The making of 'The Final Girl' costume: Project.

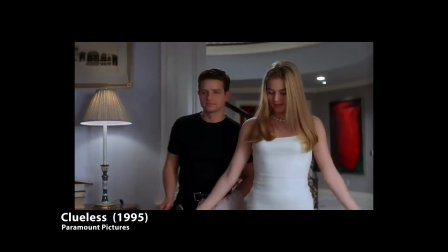What the hell is that? A dress. Says who? Calvin Klein.
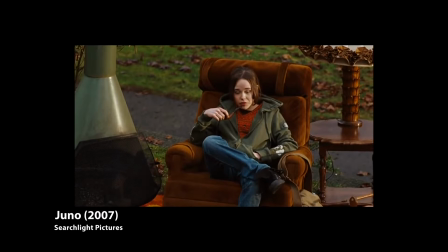It looks like underwear.
Costume is one of the main components in storytelling.
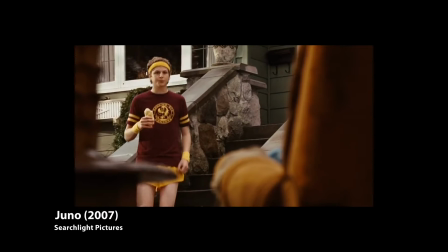A film can be read via costume, whether it's overtly or subtextual.
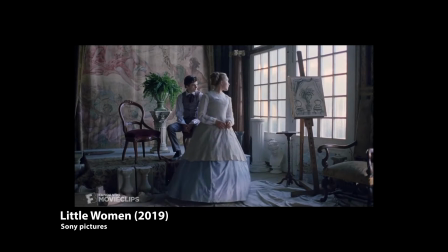On its own, a costume can tell the audience the status of a character, and this helps them understand how they should feel about them.
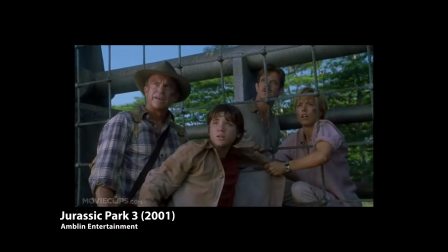Costumes are woven into the narrative, and can give the audience mental cues about how the film is going.
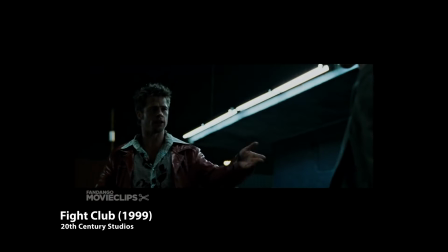They need to be subtle, but still appeal to the subconscious.
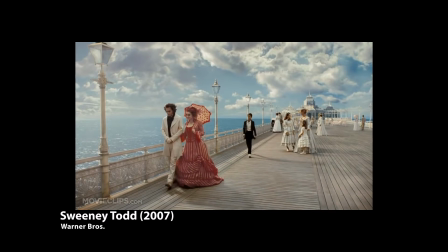A character's costume is chosen very carefully and plays an essential but seemingly quiet role in making a film memorable.
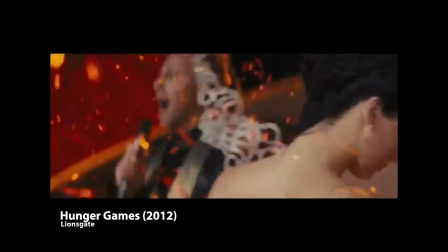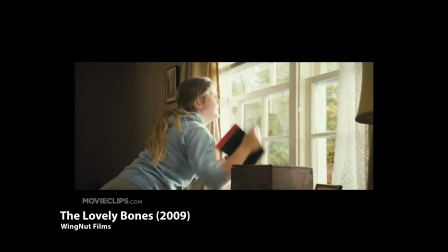For example, a victim is made to look innocent and weak and therefore creates an emotional attachment for the viewer.
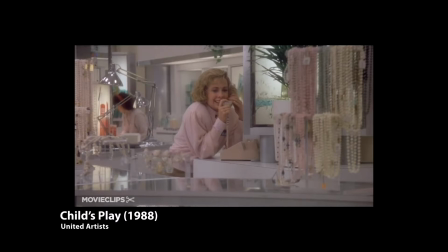The conventional clothing a victim will wear is from a basic colour palette including yellows, blues, pinks, browns and whites.
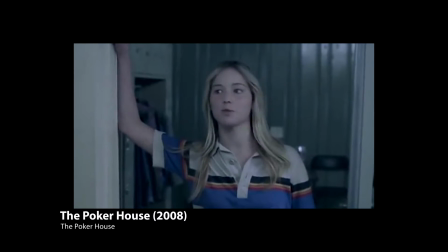These colours are typically associated with infants and innocents.
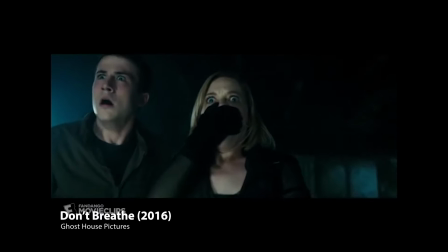My aim was to successfully design, develop and construct a costume that reflects the character and genre of film.
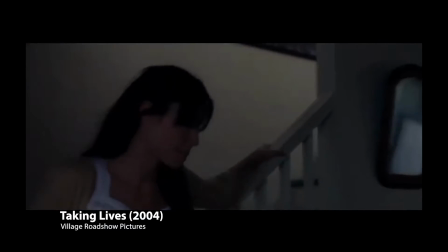So after researching into the horror genre I came to the conclusion that the best representation
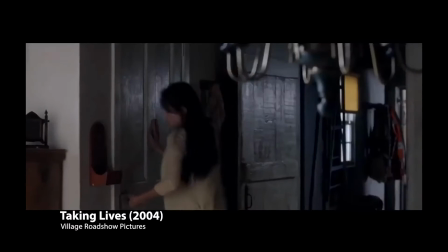of a conventional costume that clearly reflects the genre is the final girl character.
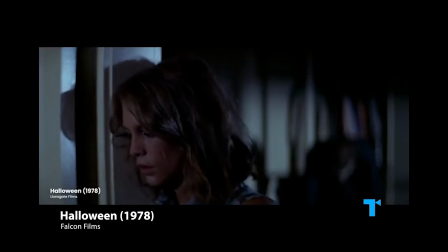The final girl is one of the most recognized characters in the horror genre. She is innocent and smart and most likely a virgin.
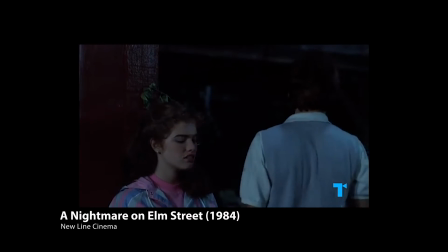She remains fully clothed throughout and avoids death by sex.
He has been so patient with me, you know, with all the sex stuff.
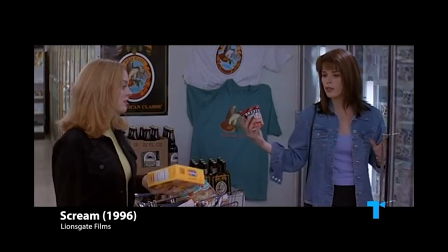How many guys would put up with a girlfriend who's sexually anorexic?
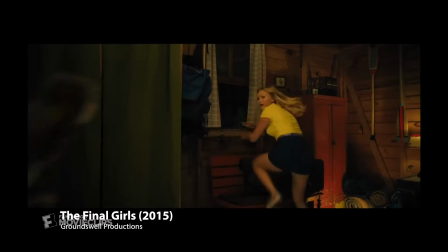This particular character is distinguishable not just by her appearance and personality, but by the way she is dressed too.
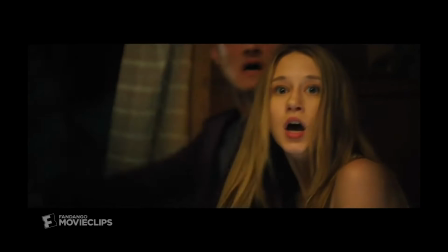She is the one that is fully dressed with not much skin showing therefore making her seem more like a child.
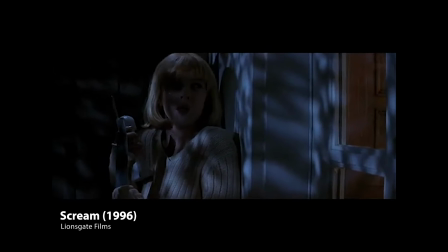She also takes on the typical victim colours that I have described.
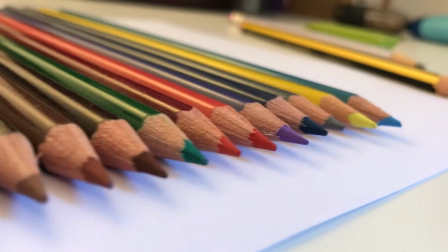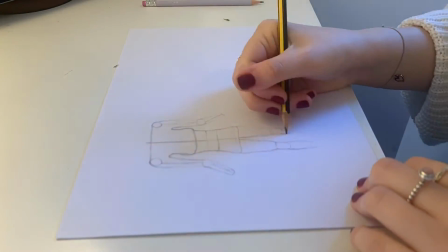I started with designing my costume and opting to use the yellow and blue and white colour palette as this would best reflect the innocence of the final girl.
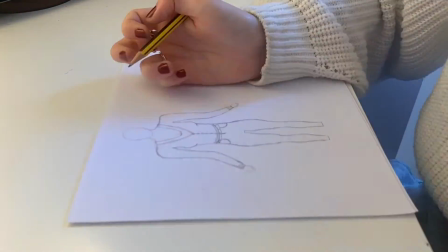I decided to go with clothes that will cover the actress but still keep her looking like a young woman hence the
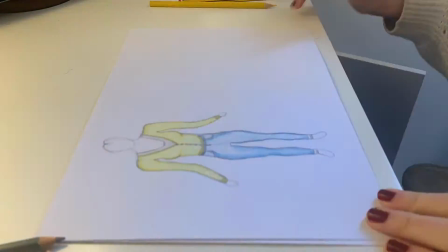costume including a white tank top with frills to add the childish innocence to the character and a yellow cardigan and blue jeans.
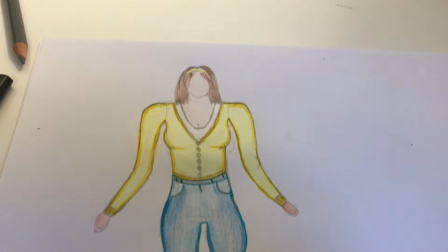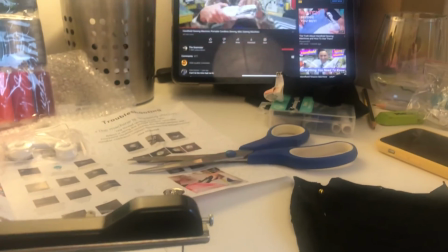I then had to learn how to use the equipment I would be using for my project. This involved watching videos and practicing on bits of fabric.
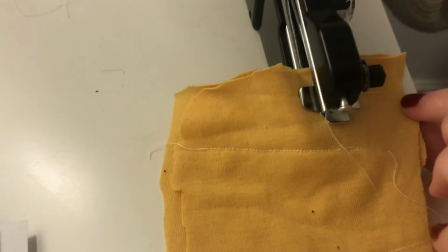I had to learn how to use the machine safely and effectively, making sure I put the safety switch on when I wasn't using it.
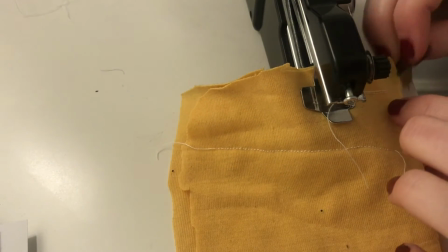It became very frustrating while learning to use it to make sure I got the right pressure on the button
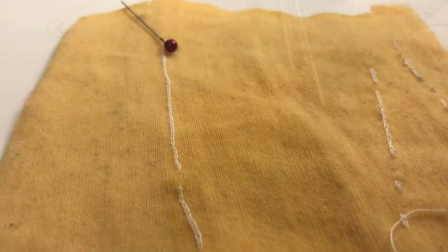or feeding the fabric through so it didn't snag or skip stitches or pull the thread with it.
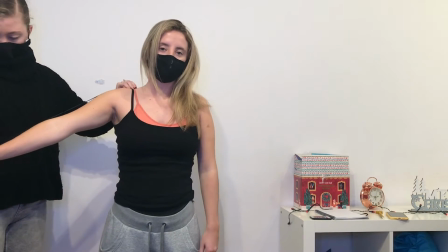Next, I had to measure my actress so I could make the clothes fit to her body type. I had to find out exactly what I needed to measure for the clothes to fit in this way.
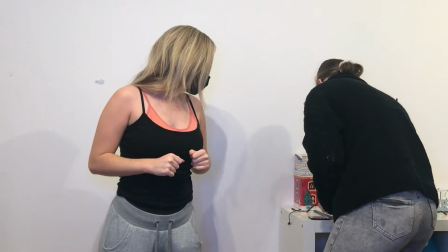So this was her sleeve length, bust and hips for the top and cardigan, and waist, thigh width and leg length for the trousers.
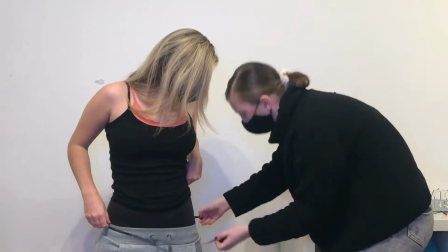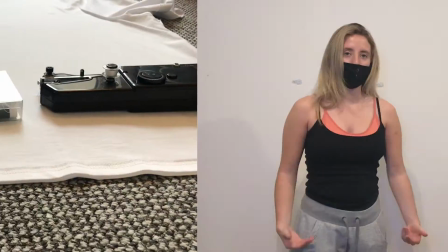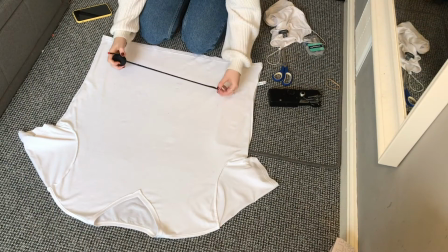I began the making of my project by measuring and marking out where I needed to cut my fabric.
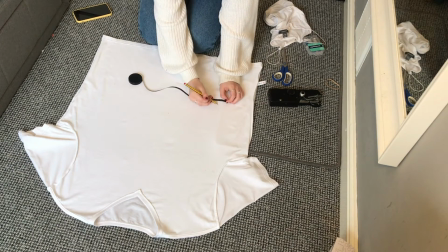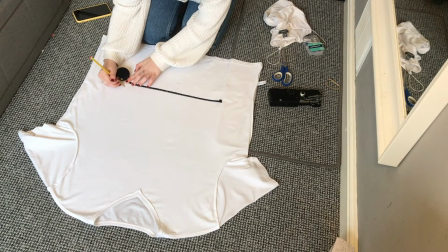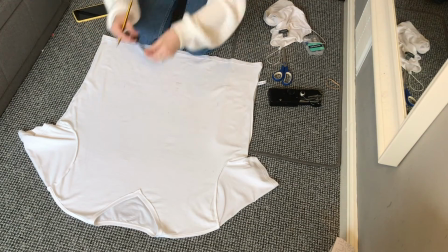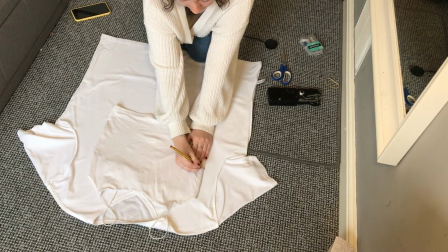fabric. I then put it up against the top of the same size that fit the model to ensure I had the measurements right.
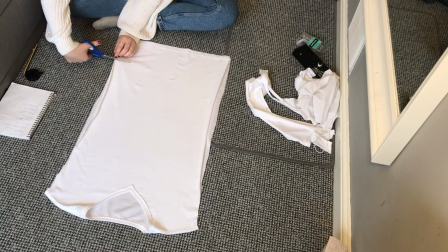I then cut the sides off and the bottom. The next step was tacking the fabric together with a needle and thread.